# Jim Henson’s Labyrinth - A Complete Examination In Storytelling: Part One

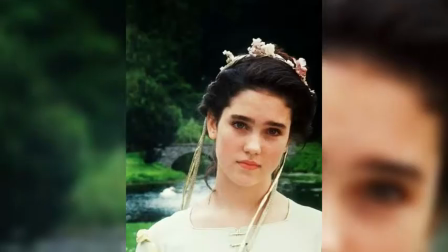(8:46) Someone has been in my room again.
So let's recap on what we know about Sarah so far.
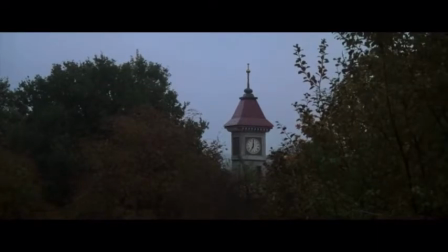(8:53)
In the beginning, we learn that Sarah forgets to be home by 7 o'clock.
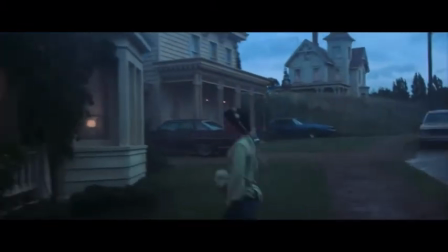(8:56)
When she arrives home, she apologizes to her stepmother, and when she enters her house, her stepmother reprimands her.
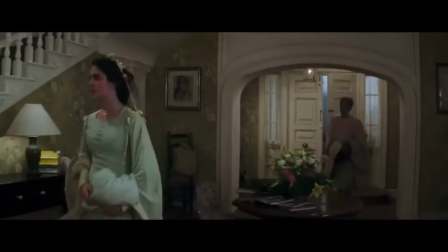(9:02)
Let's watch.
Sarah, you're an hour late. I said I'm sorry. Please let me finish.
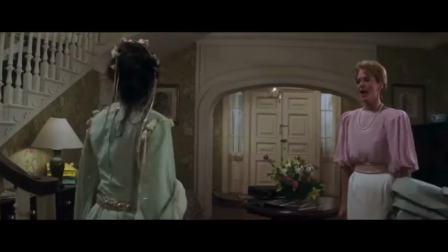(9:07)
And then she says...
Your father and I go out very rarely. You go out every single weekend. to ask you to babysit only if it won't interfere with your plans.
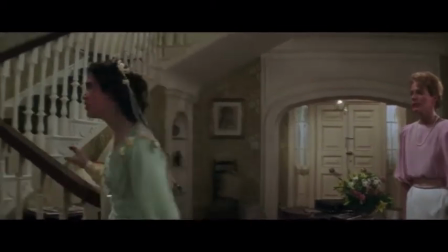(9:16)
Sarah replies, well how do you know?
You don't know what my plans are. You don't even ask me anymore.
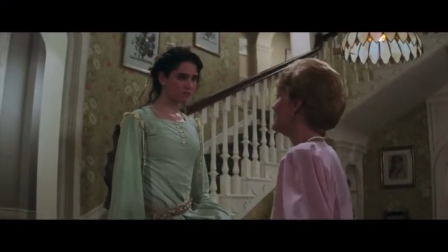(9:20) Well I assume you'd tell me if you had a date. I'd like it if you had a date. You should have dates at your age.
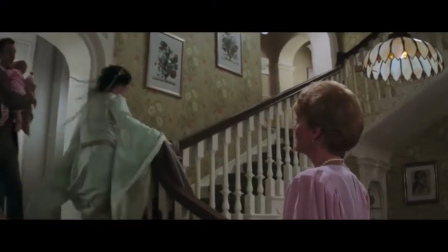(9:26)
She walks away saying, you're home.
We were worried about you. I can't do anything right, can I?
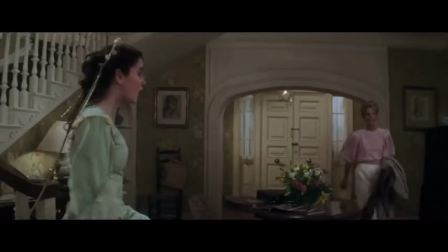(9:32)
There's so much to break down in the scene. Okay, so instead of listening to her stepmom, Sarah says that she has already apologized.
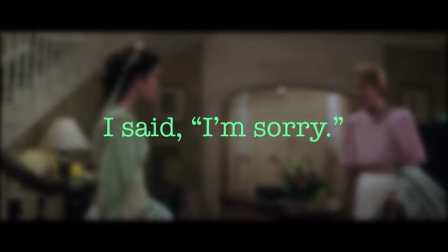(9:39)
When she says this, it's as if to say that she doesn't deserve to be reprimanded.
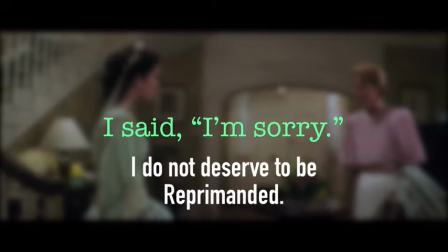(9:43)
This shows us that she's not actually sorry and is just apologizing so she won't be reprimanded.
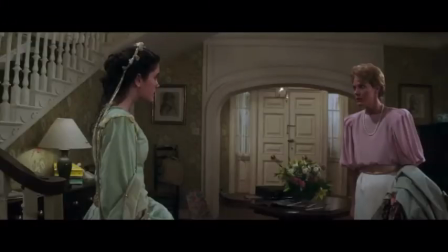(9:48)
Her stepmother replies by saying, your father and I go out very rarely.
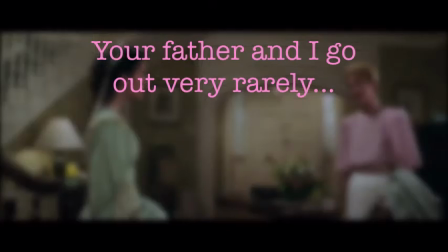(9:52)
Sarah interrupts her and attempts to justify her actions by saying, I go out every single weekend.
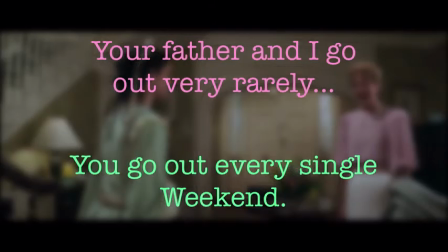(9:58)
Unfortunately for Sarah, she kind of paints herself into a corner with this statement. If it were true that Sarah's stepmom and dad went out every single weekend, then Sarah would have absolutely no excuse for being late.
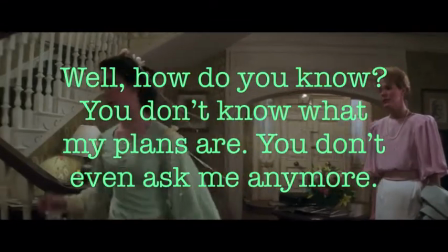(10:10)
Sarah then tells her stepmother, well how do you know? You don't know what my plans are. You don't even ask me anymore.
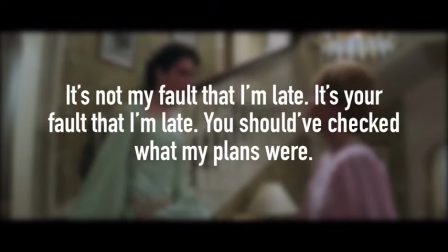(10:15)
This statement can easily be interpreted as, it's not my fault that I'm late. It's your fault that I'm late.
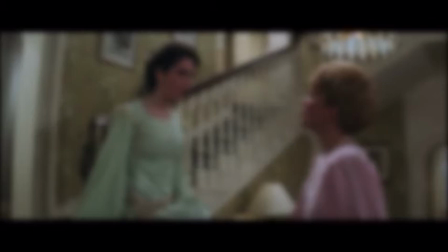(10:21)
You should have checked what my plans were. But her stepmother replies by saying, well I assume you'd tell me if you had a date.
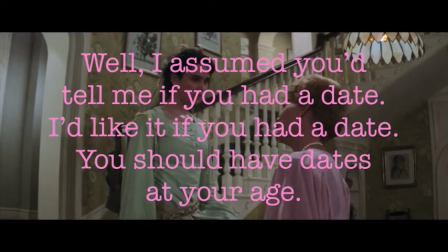(10:27)
I'd like it if you had a date. You You should have dates at your age.
You should have dates at your age.
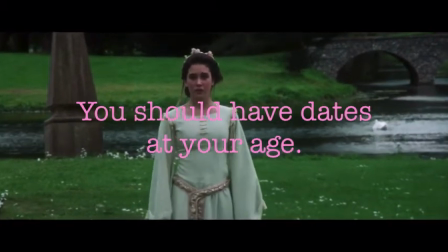(10:33)
This is a blunt statement coming from her stepmother, but not one intended to hurt Sarah. Her stepmother is essentially telling her that she needs to grow up.
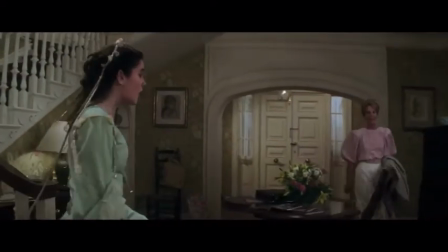(10:41)
Her stepmother is telling her a hard truth right now.
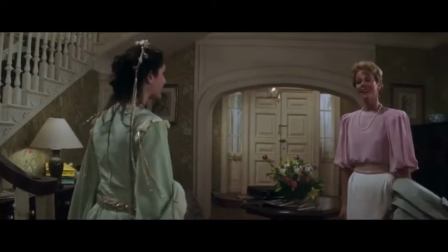(10:44)
With that in mind, I'd like to connect this moment to the lyrics of David Bowie's song that plays when Sarah's running back in the rain.
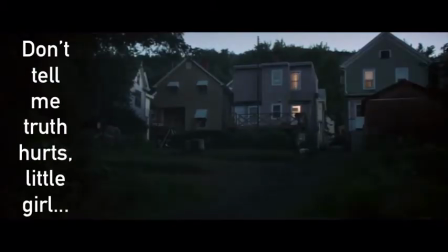(10:51)
Don't tell me truth hurts, little girl, cause it hurts like hell, hurts like hell.
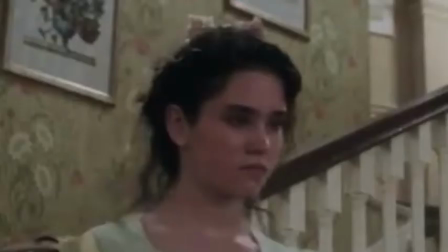(10:57)
This is the face of someone who has just been told the truth. A hard truth. And the truth is, she needs to grow up.
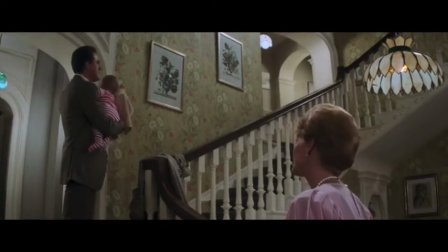(11:04)
Which is exactly what Sarah needs to be told, but this is not what she wants to hear. What can we take away from this quick conversation?
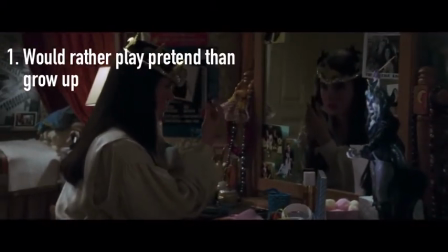(11:11)
We know that she's a young girl who would rather spend her day playing pretend than grow up. She's not very responsible and struggles to understand why life is so unfair.
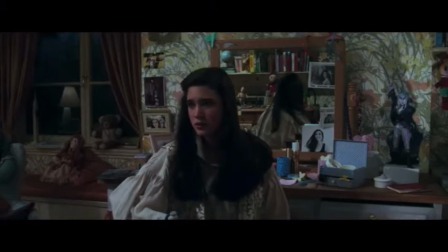(11:21)
I'd also like to take a moment to discuss the importance of Sarah's room. What I really love about filming is show-don't-tell.
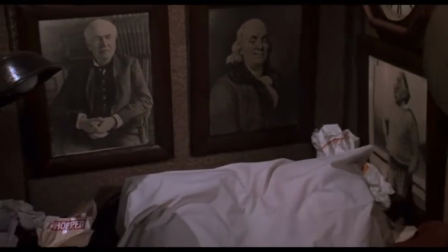(11:28)
It's this idea that by showing the audience something it will tell you everything that you need to know a lot better than dialogue will.
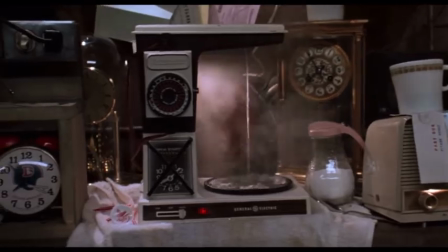(11:36)
A really good example of this form of storytelling could be found in the opening scene to Back to the Future.
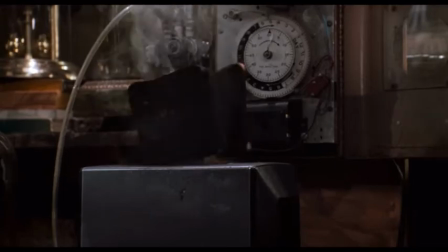(11:42)
As the camera slowly pans around the room, we get a sense of what Dr. Brown values.
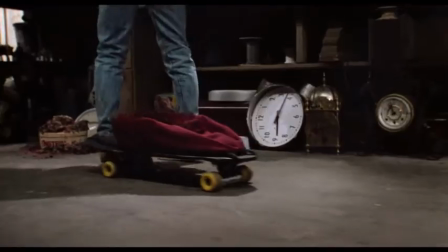(11:47)
It also establishes what we can hope to see in the film going forward. A similar technique is used in the labyrinth.
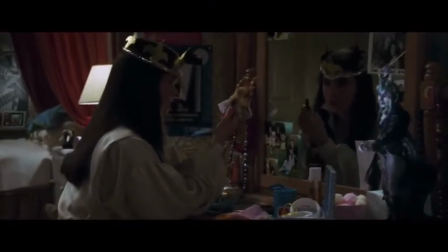(11:53)
Jim Henson uses this technique when we get a glimpse into Sarah's room. Inside of a room, we discover what she values.
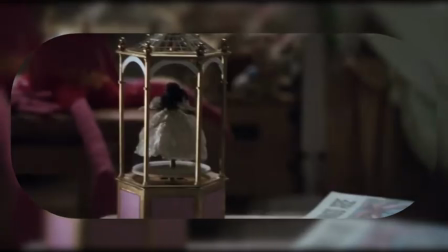(12:00)
She surrounds herself with toys, makeup, trinkets, stuffed animals, and pictures of actors and actresses.
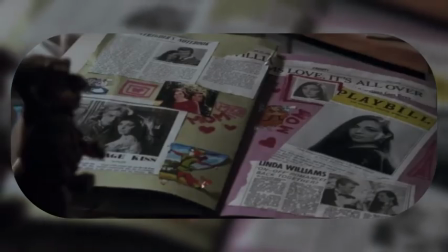(12:07)
One of those pictures is outlined in red, and the word mom is written next to it.
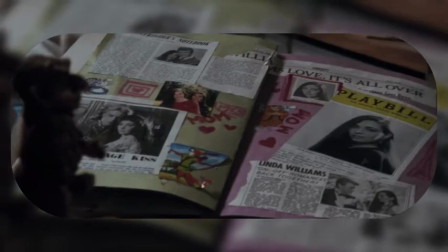(12:11)
This woman is Sarah's mother.
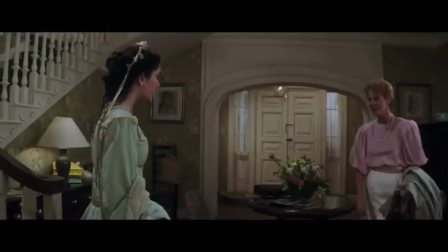(12:13)
This would explain why Sarah holds acting to such a high regard, and why she might hold a certain level of hostility towards her father and stepmother. All right, let's get back to where we left off. So, you can't take anything for granted.
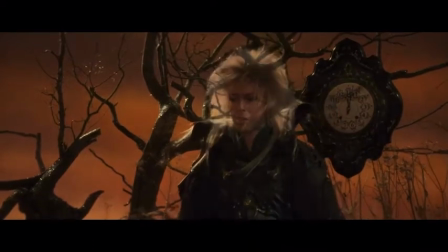(12:26)
Once Jareth leaves Sarah, she takes her first steps towards the labyrinth.
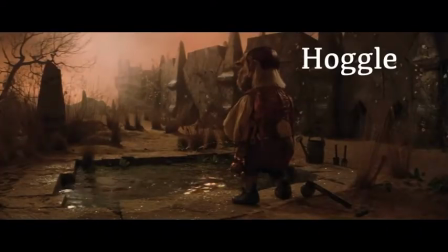(12:30)
At the entrance to the labyrinth, we're introduced to Hoggle, who's going to be a very important character going forward.
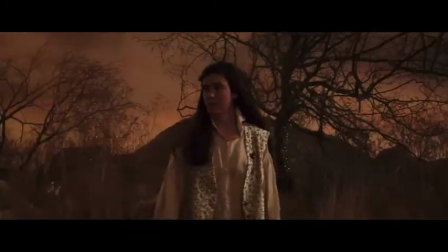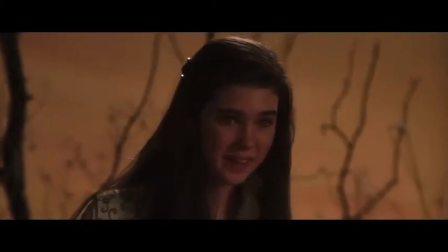(12:41) Excuse me? Oh, excuse me.
When Sarah and Hoggle first meet, they do not get off on the right foot.
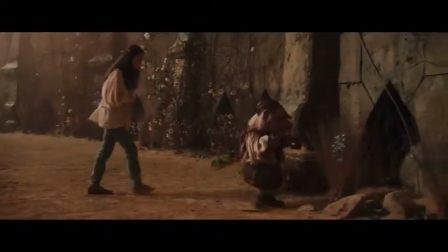(12:49)
Hoggle sprays a fairy in the face, causing it to fall on the ground. Sarah views this action as despicable until the fairy bites her.